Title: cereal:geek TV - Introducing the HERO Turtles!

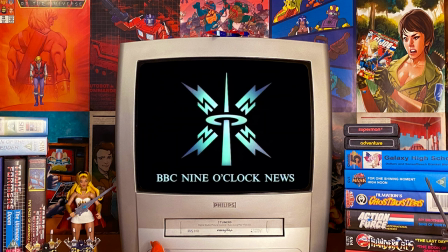4:55 Surprisingly, as the Hero Turtles took hold in the UK,
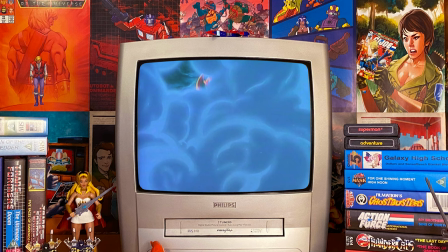4:58 the BBC featured a lengthy report on the craze in which they showed clips from the Ninja Turtles introduction sequence,
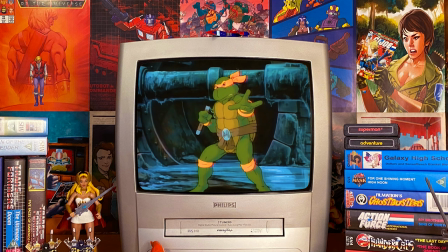5:05 specifically the shot of Michelangelo using his nunchucks to repel a variety of objects. I mean, that just hurt. And now for your entertainment because you people made me do this, we're all going to sharing this pain together, I will now showcase the wonderfully bad edits of the Hero Turtles introduction sequence.
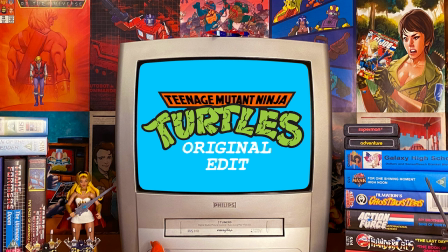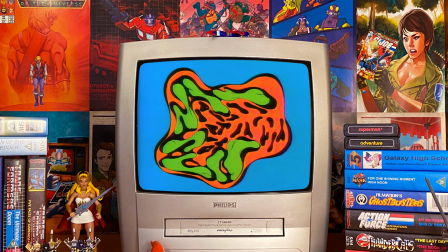5:30 In the Teenage Mutant Ninja Turtles introduction sequence, we see the camera pull back past all four turtles looking incredibly mean and cloaked in darkness, which is an obvious acknowledgement to the animated series comic book origins. This memorable shot is followed by the shows iconic logo morphing into place.
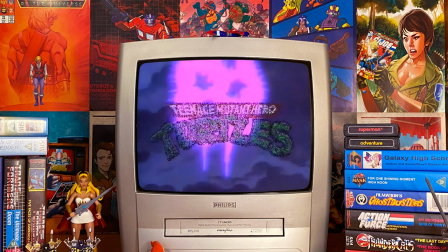5:50 In the Teenage Mutant Hero Turtles introduction sequence, the logo slowly dissolves onto the screen shortly after we see the beams of light shoot through the manhole cover.
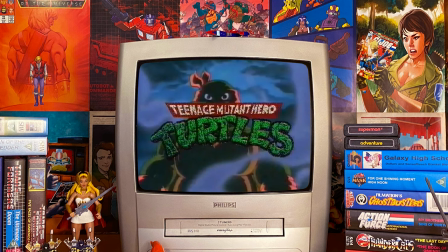5:59 When the logo has completely formed, the footage underneath awkwardly pauses on this image of Michelangelo.
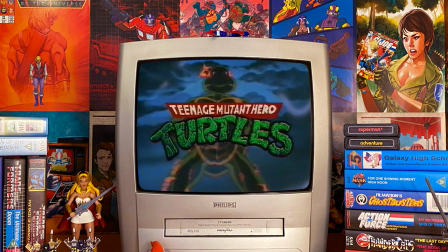6:05 Note that his nunchucks are covered by the computer illustrated logo. Now take a look under the logo itself and you will see that there are clearly two frames interweaved on screen. For some reason, the editor pauses the image between two frames. We also find ourselves questioning the Teenage Mutant Hero part of the text, which fails to conform to the border around it.
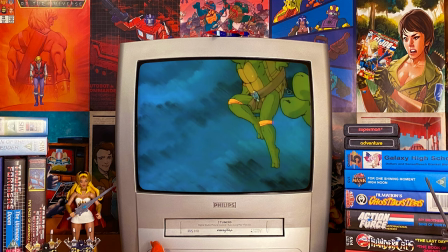6:29 After the action packed sequence showing the turtles flying through the air with each of them drawing their weapon of choice, we are treated to this rather dramatic shot.
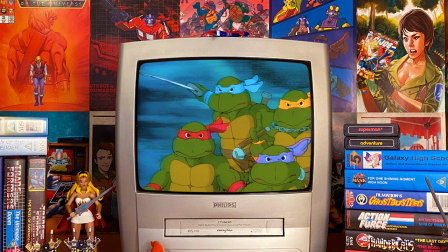6:37 The background races past as the turtles strike dynamic poses and, on the whole, look pretty he mean?
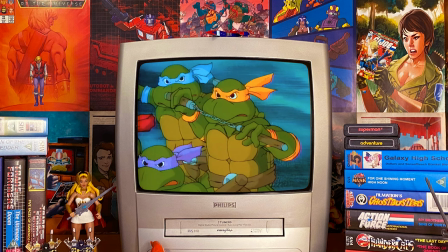6:43 As the camera pans across all four turtles, it slowly begins to favor Michelangelo, who aggressively bears his nunchucks for the audience.
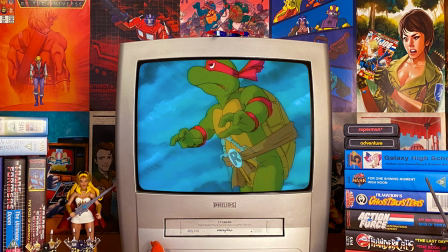6:55 After the action-packed sequence showing the turtles flying through the air with each of them drawing their weapon of choice,
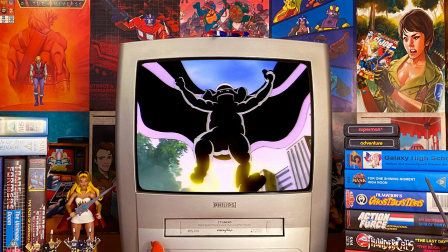7:00 the first of the footage from the incredible shrinking turtles is inserted into the introduction.
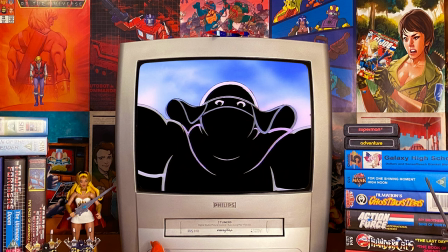7:05 We see a shot of a cloaked figure, Michelangelo disguised as the Shredder, leaping down towards the camera, immediately followed by a shot of Donatello readying his staff.
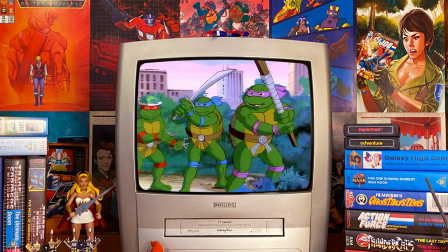7:14 In the background of the shot we see Raphael wearing a hat with Flora atop it which makes sense in the context of the episode itself but doesn't really work in an introduction sequence.
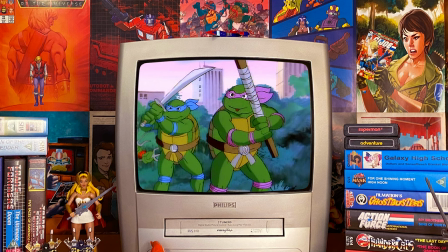7:23 It should be noted that these two shots actually appear back to back in the episode resulting in this being a relatively easy edit for the UK based videotape editors.
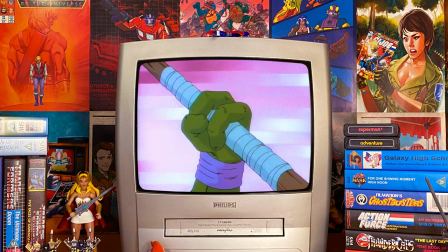7:36 Given the sense of sensitivity towards nunchucks thus far in the introduction sequence it comes as no
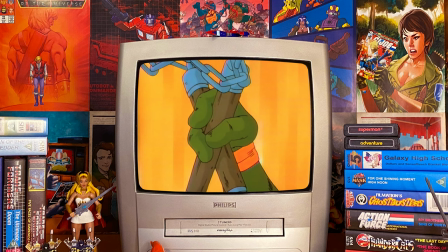7:41 surprise that this beautifully animated close-up of Michelangelo's nunchucks being brandished is completely removed.
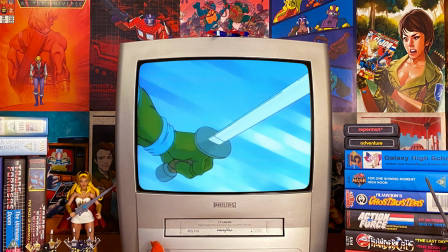7:47 It is an utterly frustrating removal as we still see the shots of Raphael, Donatello and Leonardo with their weapons in hand.
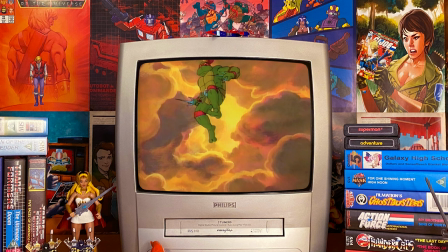7:55 In this shot the four Ninja Turtles drop past the screen with each of them attacking the camera with their weapons.
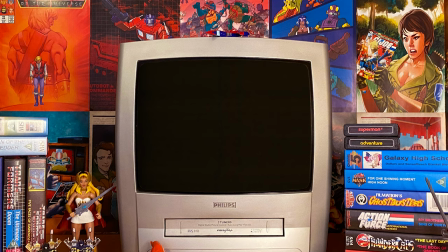8:00 This shot is memorably brought to a close as Leonardo slices the screen in two transitioning to the next scene.
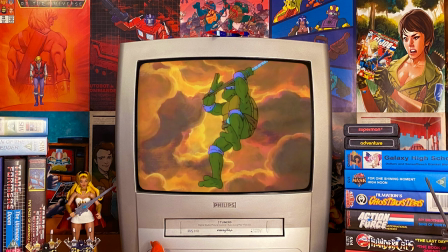8:10 To this day, I'm not sure what possessed them to think that this was a convincingly good edit. At first we see Donatello briefly swoop into shot.
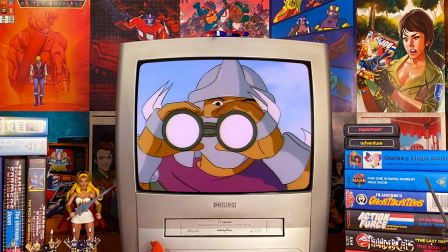8:18 However, rather than have Michelangelo spinning his nunchucks as he drops past the camera,
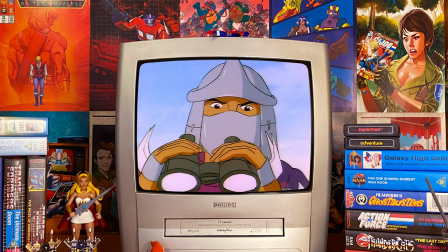8:22 we awkwardly cut to a shot of Shredder, lowering a pair of binoculars, again from the episode The Incredible Shrinking Turtles.
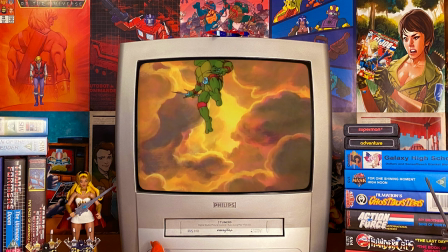8:29 Once he has lowered the binoculars, we cut back to the footage as Raphael passes the camera.
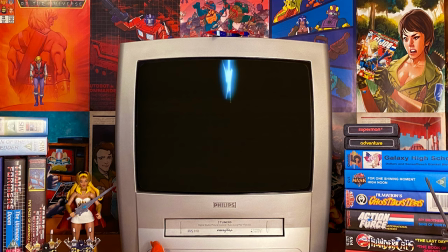8:33 The cut is so incredibly jarring it makes me wonder why they just didn't edit this entire sequence out and replace it with shots of the Ninja Turtles in action from another episode.
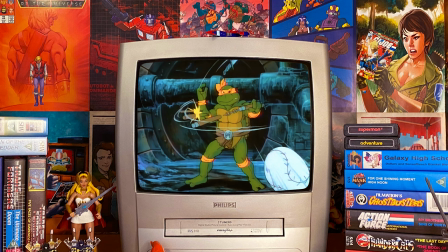8:46 And one of my most favourite shots from the Ninja Turtles introduction sequence we watch Michelangelo uses
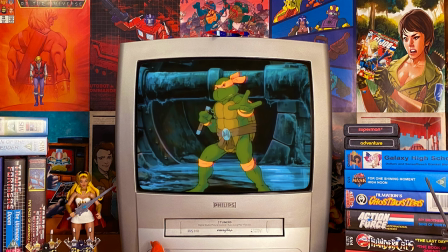8:51 nunchucks skillfully to deflect a random collection of threatening objects thrown in his direction.